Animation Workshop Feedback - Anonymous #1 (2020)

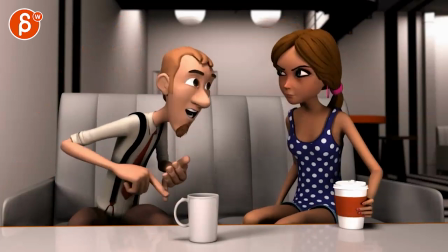And because he starts looking away, she then puts the coffee cup down, but then just kind of grabs this and kind of slides it over.
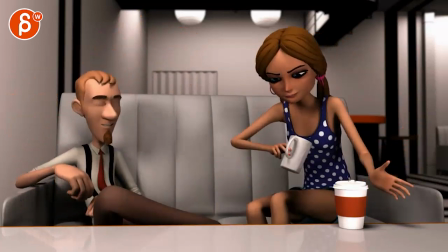And not to draw attention, just to kind of sneak it over and then... to drink.
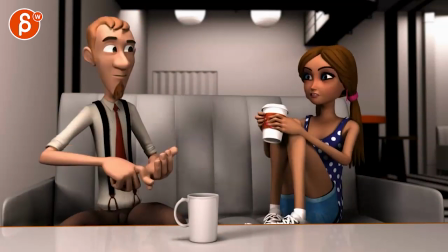I hope that makes sense. It just, to me, all those elements seem odd where she has shock and then she's back into not trusting.
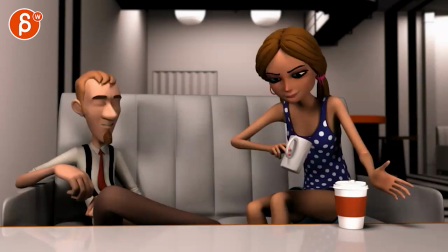Then she's going into like a big thing that he would absolutely notice. And that is a huge gesture that would spill everything else.
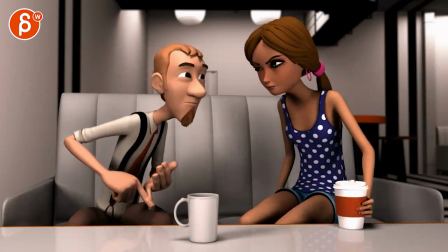And I think I would combine or think about moments of, well, if she is out of coffee, if she wants that coffee, why does she want that coffee?
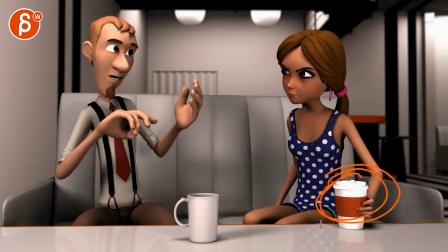Is that because she's out of coffee or this tastes bad and she just wants this?
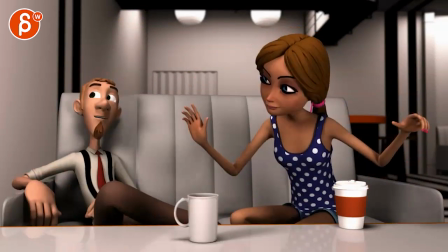And then she would just kind of grab it or, you know, a bit more sneakily grab it into that end.
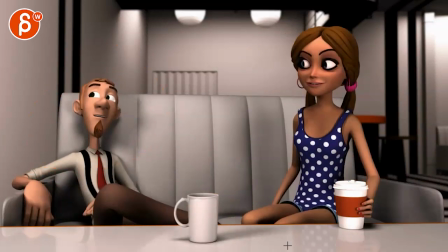I know, like, I have a bit more... I'm okay with all the stuff that he does. He seems fairly in character and seems all okay.
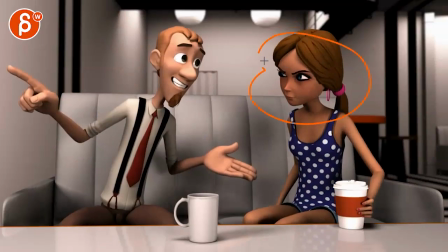I'm just slightly confused about that. So I guess it's more questions than critique, I guess. So let me know. Let me know an email. Let's talk about this and what we can do about all that. All right, thanks. All right. There's an email, you can sign up, you can start whenever you want, you can submit whenever you want, you get 16 submissions. Either way, a like and subscribe would be awesome. All right, thank you.